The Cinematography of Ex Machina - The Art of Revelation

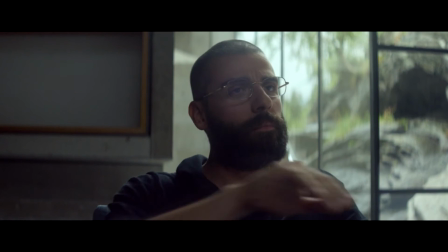496s What imperative does a gray box have to interact with another gray box? Can consciousness exist without interaction?
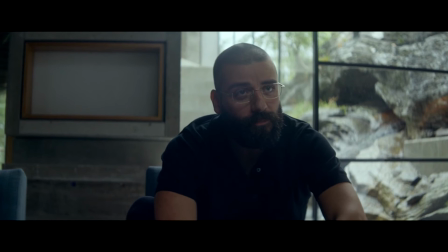503s
This scene builds on the importance of interaction. In fact it relates to a bigger scientific thought experiment.
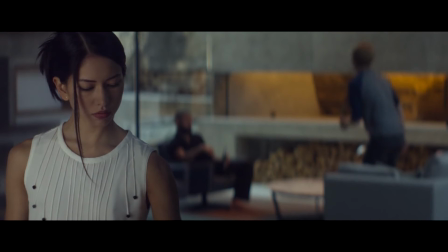510s
The idea is if a robot understands and knows everything about color but only lives in a black and white room,
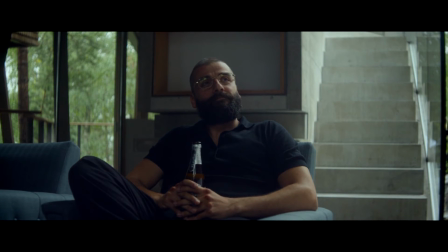516s
when it leaves the room and sees color for the first time, does it learn anything new? This is known as the knowledge argument or Mary's room.
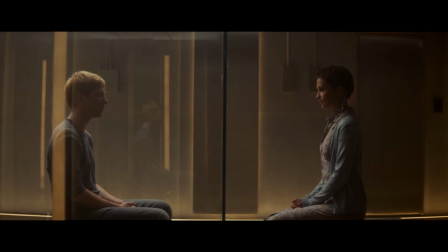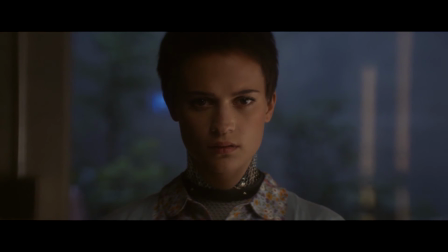531s
Here's the actual experiment described in the movie. So what do you think? Does Mary learn something new when she sees color?
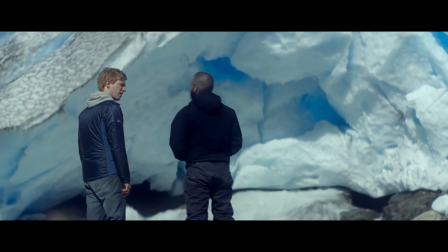540s Proof of what? Come on Caleb, Caleb, you don't think I know what it's like to be smart?
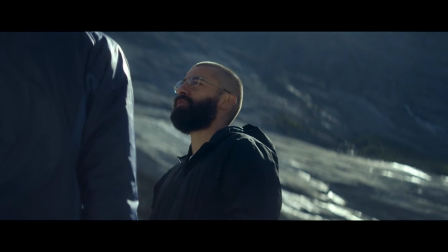545s
In this moment, there is a clear distinction between Nathan's blacks and Caleb's blues.
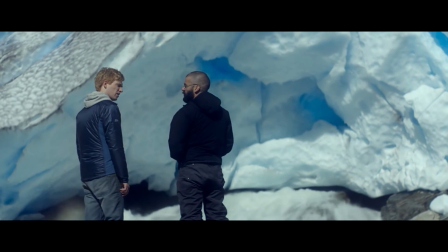550s
It really helps that the background is also white. Caleb desires truth.
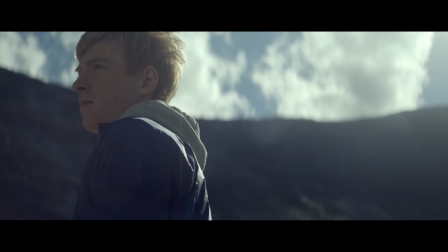554s
This also guides the viewers on the same path of knowledge, piecing new information together.
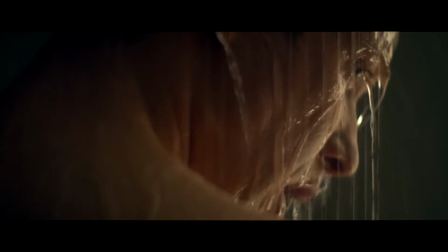564s
The next sequence of scenes really takes us into the mind of each character. Note the expressions and camera angles at work.
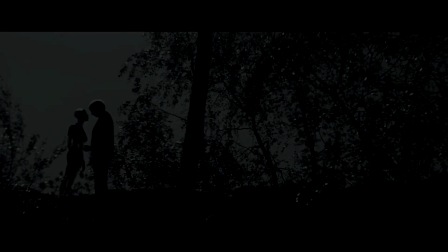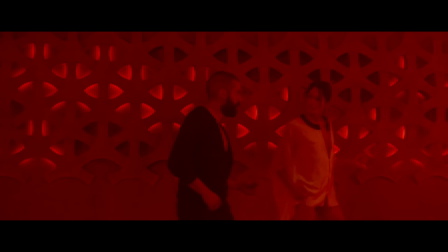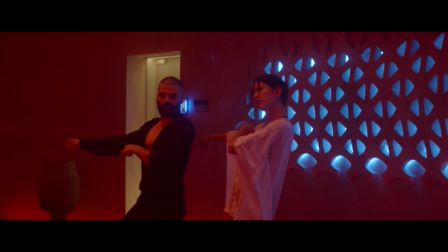581s
One of the more notable as well as funny moments is the dance scene. Caleb is starting to realize Nathan's instability.
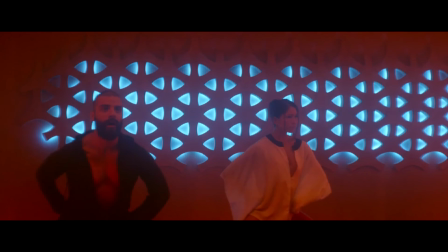588s
Note the color red taking over this scene. But also understand there are blues, whites, and blacks as well.
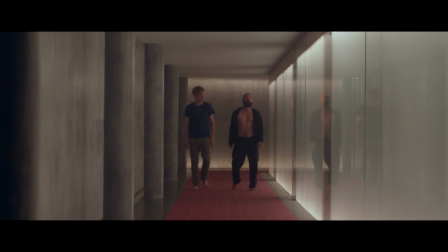595s
This is the beginning of the chaos that is unraveling.
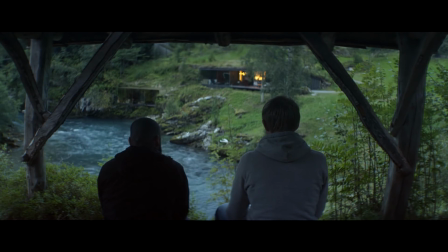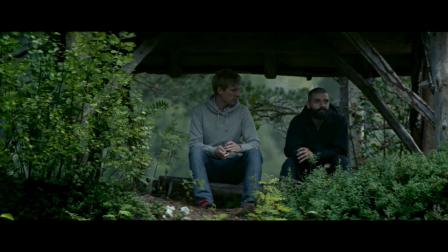607s
Every time Caleb tries to understand Nathan further, it usually takes place outside of the house,
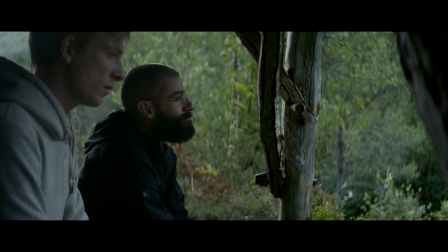612s
but this time he's no longer wearing blue like he usually does, but closer to Nathan's colors, which is great.
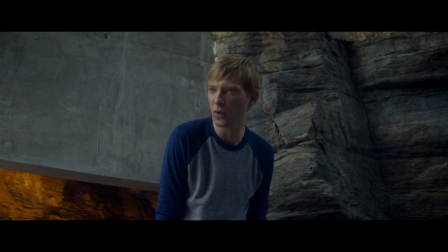619s
If we remember from the other scene about understanding interaction, he had a half blue, half gray shirt.
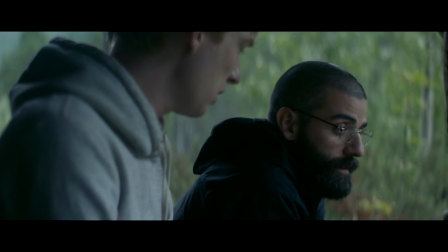625s
It was enough to symbolize this transition.
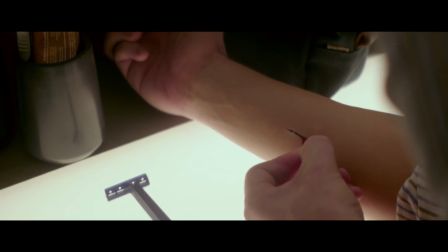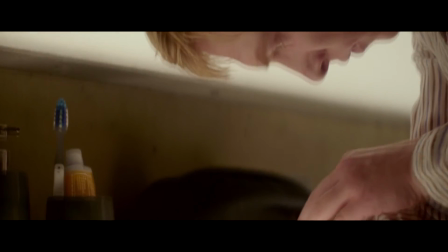633s
Not only does this scene represent true crisis within Caleb's head, but also helps us understand that there's something truly wrong going on.
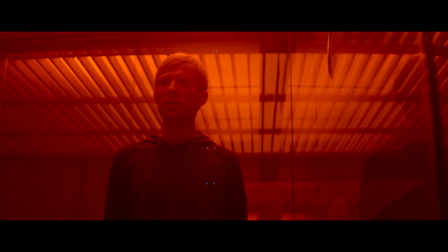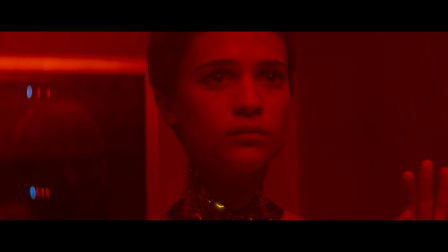649s
This is the turning point in the plot. Caleb hasn't spoken this assertively throughout the entire movie until now.
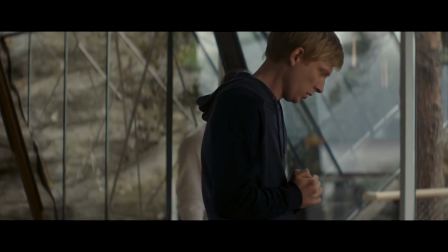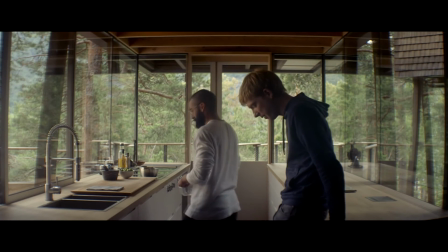662s
And with that, it seems the representation of the colors have switched. Now we have to ask ourselves, is this the true reveal of the story?
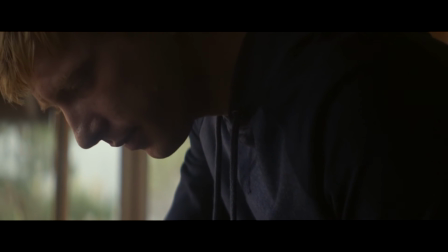670s
Is Caleb really the bad guy?
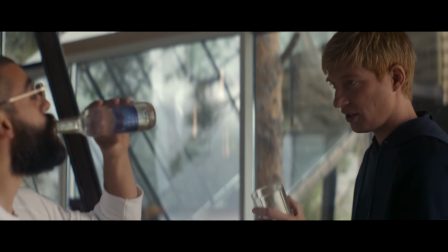672s
While the viewers pondered this new idea, Nathan reveals to us something we haven't considered before, a true revelation.
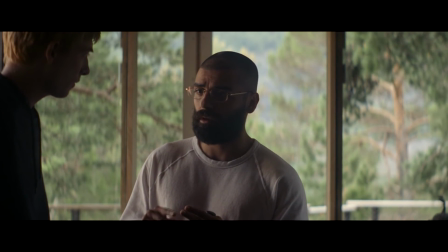679s A third action, not whether she does or does not have the capacity to like you,
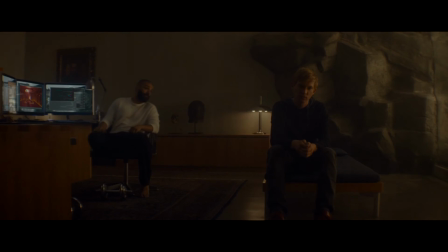688s but whether she's pretending to like you. You. Ava was a rat in a maze, and I gave her one way out.
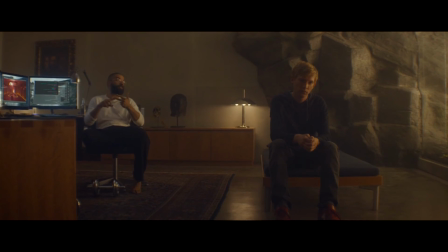696s To escape, she'd have to use self-awareness, imagination, manipulation, sexuality, empathy, and she did.
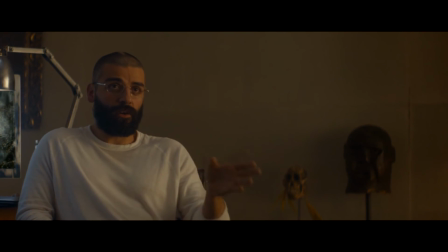707s
Now we're revealed the real test, manipulation. This is where the idea of Ava being the protagonist of the story stems from.
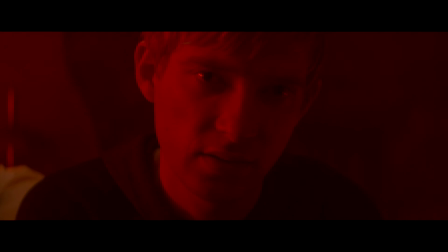718s I figured you were probably watching us during the power cuts, so I already did all those things.
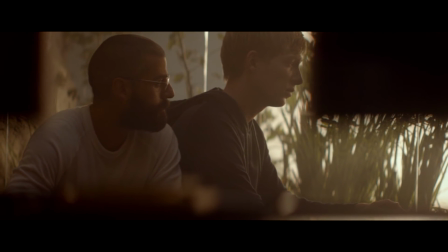727s
Ex Machina does stellar work in the pacing of the plot points. As we near the end of the movie, each reveal comes quicker and quicker.
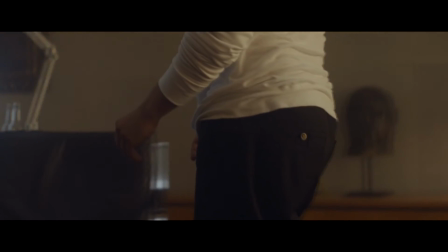734s
This creates that dramatic feel many thrillers require.